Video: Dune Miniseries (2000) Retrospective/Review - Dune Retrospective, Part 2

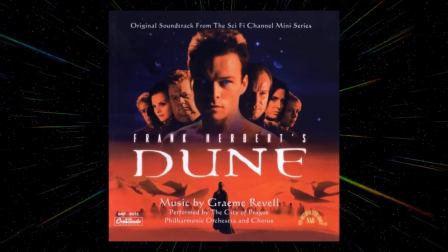[8:17]
The music was composed by Graham Revel, known for his work on The Crow and the Mighty Morphin Power Rangers the movie.
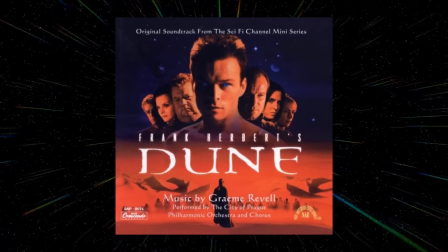[8:23]
In contrast to the mix of synth, rock, and orchestra used in the 84 film,
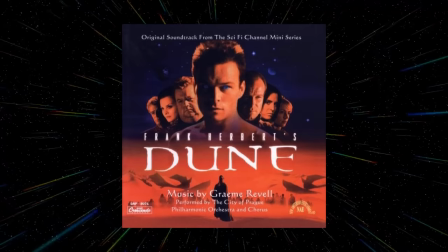[8:28]
Revel went for a more acoustic score which utilised Middle Eastern drums and woodwinds.
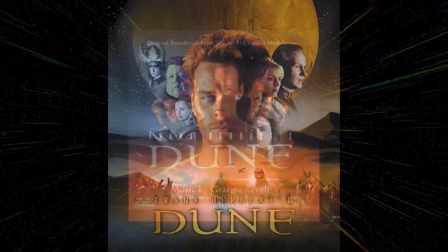[8:33]
The orchestral elements of the score were performed by the City of Prague Philharmonic Orchestra.
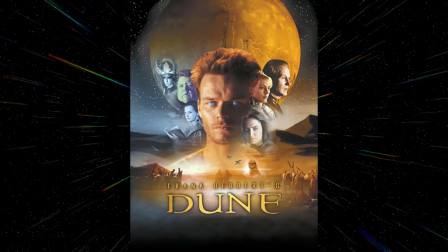[8:39]
After a massive year-long production, the three-part miniseries Frank Herbert's Dune was released on the Sci-Fi Channel in December 2000.
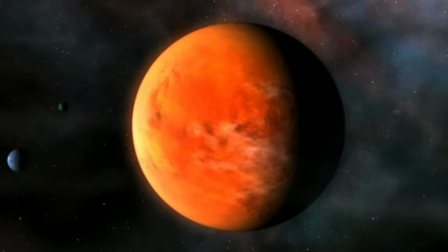[8:49]
Compared to the 1984 movie, it's fair to say the Dune miniseries is far less compromised than David Lynch's version.
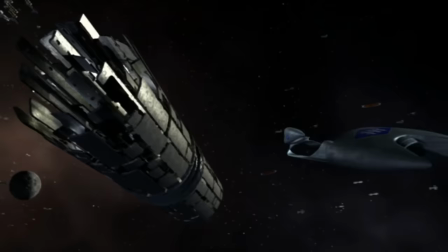[8:57]
The observation that a work like Dune is far better suited to a miniseries than a single movie is very much on point,
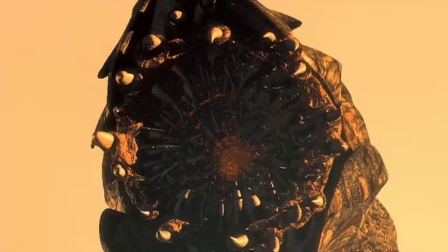[9:04]
and when I sat down to re-watch the miniseries for this video, I was immediately impressed by the quality of the script and the production.
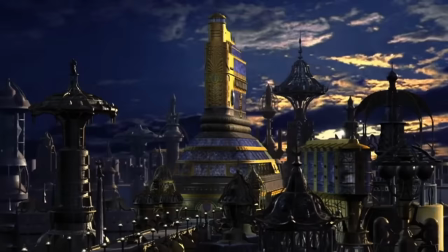[9:11]
Part 1 is, for the most part, fantastic as an adaptation of the source material and as a piece of drama.
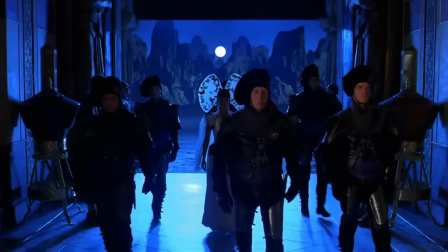[9:17]
Unlike the 1984 movie, dazzling as it was, the Dune universe really lives and breathes better in the miniseries than it ever did in the movie.
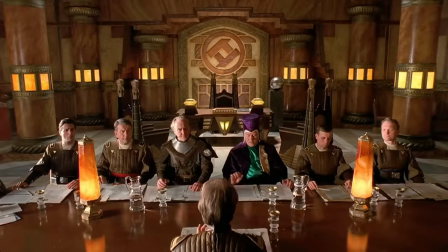[9:25]
The sets and costumes look as though they've been lifted right from the pages of a Mobius art book, and the world building is woven into the dialogue and action beautifully.
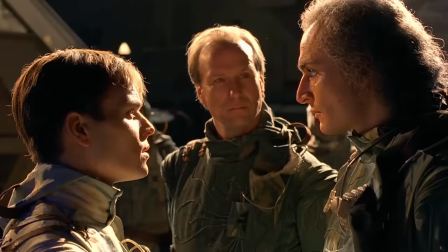[9:34]
Important aspects of the Dune universe, awkwardly whispered in jarring internal monologues in the 84 version, are effortlessly communicated in this miniseries.
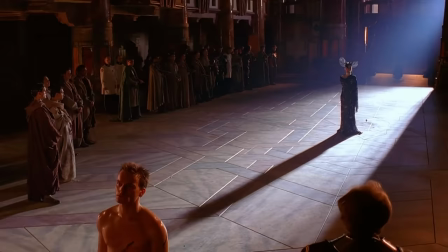[9:43]
The whole presentation of the thing takes on a theatrical quality with its bold lighting and classical staging.
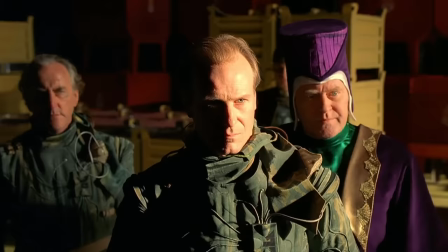[9:49]
The Shakespearean court intrigue by way of sci-fi epic really comes to life on screen in rich detail.
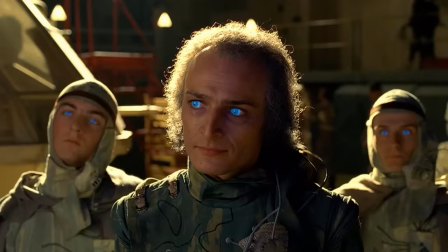[9:56]
The majority of the cast are very strong, particularly Carl Daubery as Liat Kynes.
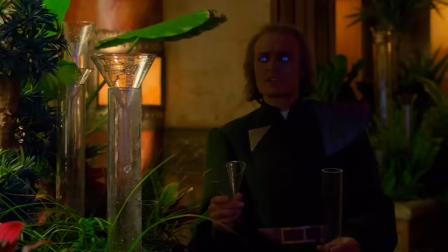[10:01]
His methodical line delivery and reserved expressions creates a great sense of mystery around the character,
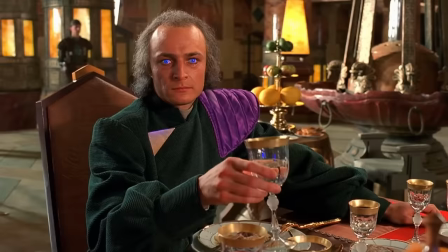[10:08]
at first appearing as a possible villain before letting us get a peek at the idealistic visionary underneath the secretive demeanour.
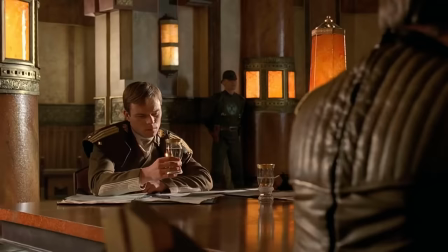[10:14]
Honestly, he steals the show whenever he's on screen, even from heavy hitters like William Hurt.
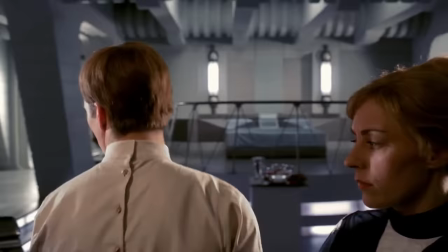[10:20]
Alec Newman as Paul Atreides is a little more inconsistent.
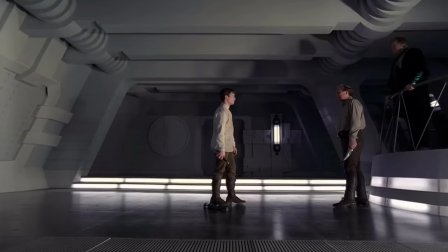[10:23]
While the character has been aged up from the books, it seems as though Paul is still written to be an impulsive teenager.
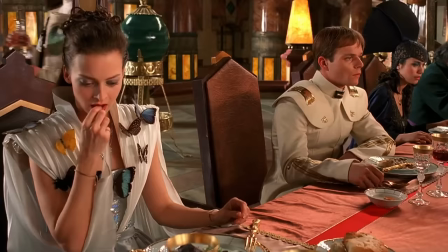[10:30]
It's quite jarring to see this clearly adult man storming off in a huff like a spoiled child.
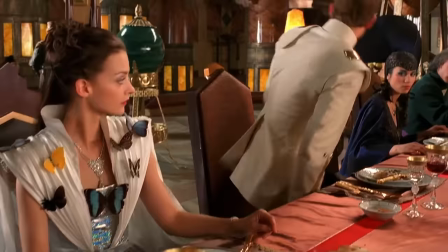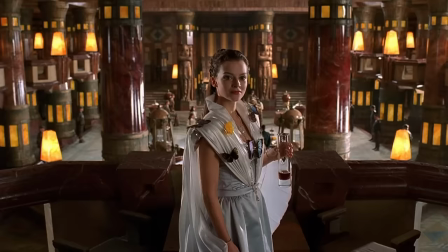[10:45]
That's not to say he's without charisma though, and his scene with Julie Cox's Princess Irulan is a real highlight of part 1.
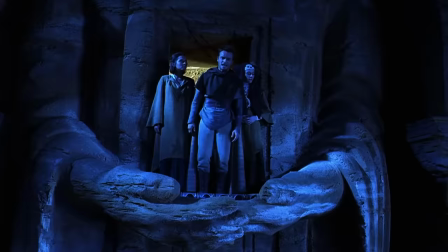[10:52]
The two of them fire off witty and insightful dialogue, demonstrating a spark of great chemistry between them.
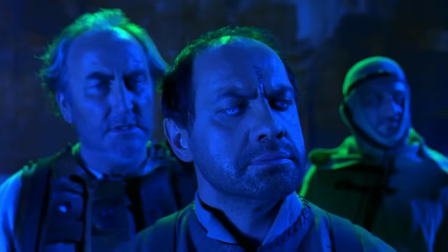[10:58]
And later in the series, Newman excels as a powerful leader, exhibiting considerable gravitas and weight in his physicality and line delivery.
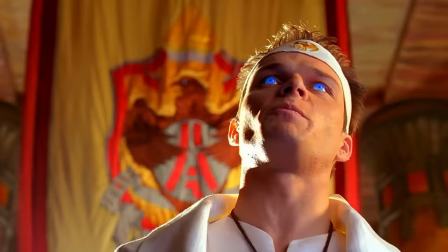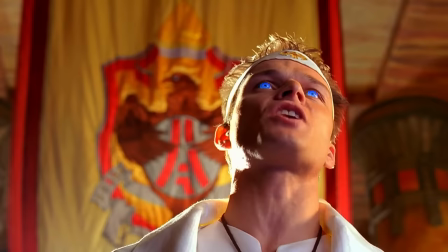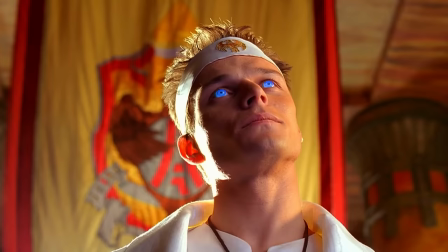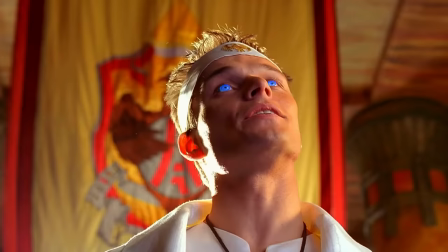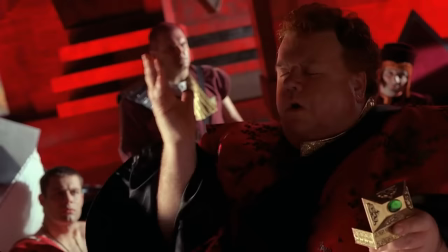[11:30]
Not every casting choice is a bullseye, however.
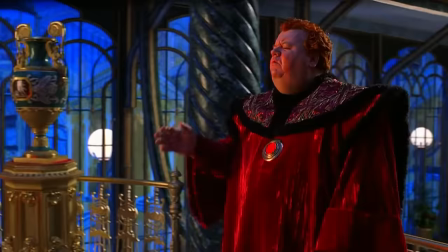[11:33]
Although on paper the Baron is much closer to his depiction in the books, more of a conniving mastermind than the sadistic maniac scene in the Lynch film,
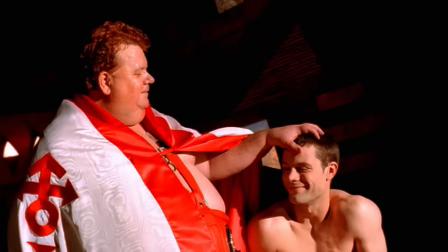[11:41]
Ian McNeese is, frankly, too nice a screen presence to really be great in the role.
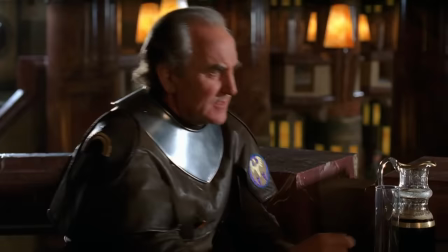[11:47]
Not as repulsive as Kenneth McMillan from the original film, but also not as intimidating as Stellan Skarsgård's portrayal in the 2021 version.
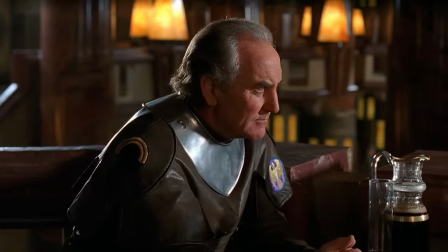[11:54]
The most strikingly missed cast character, however is Gurney Halleck. There's not really a nice way of saying this, the performance is just terrible.
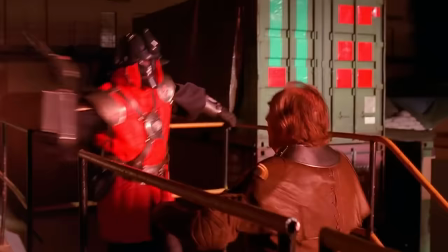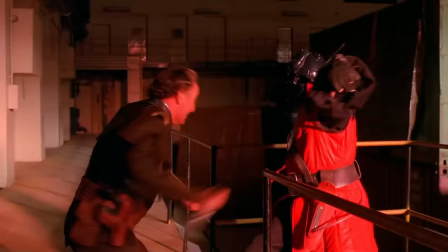[12:08]
P. H. Moriarty simply isn't convincing in the role in any capacity.
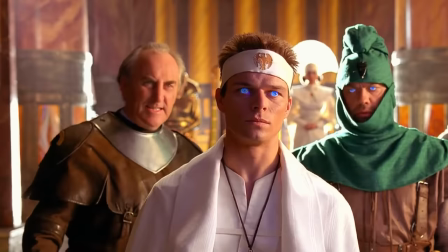[12:13]
Whereas the rest of the cast nail that operatic tone the source material demands, Moriarty sticks out like a sore thumb.
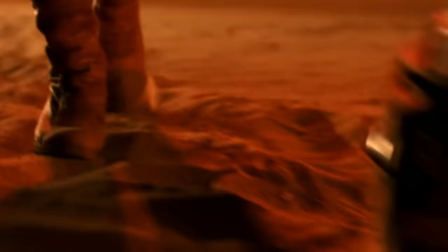[12:20]
And unfortunately, while part 1 is very strong, parts 2 and 3 are where the miniseries really starts to struggle.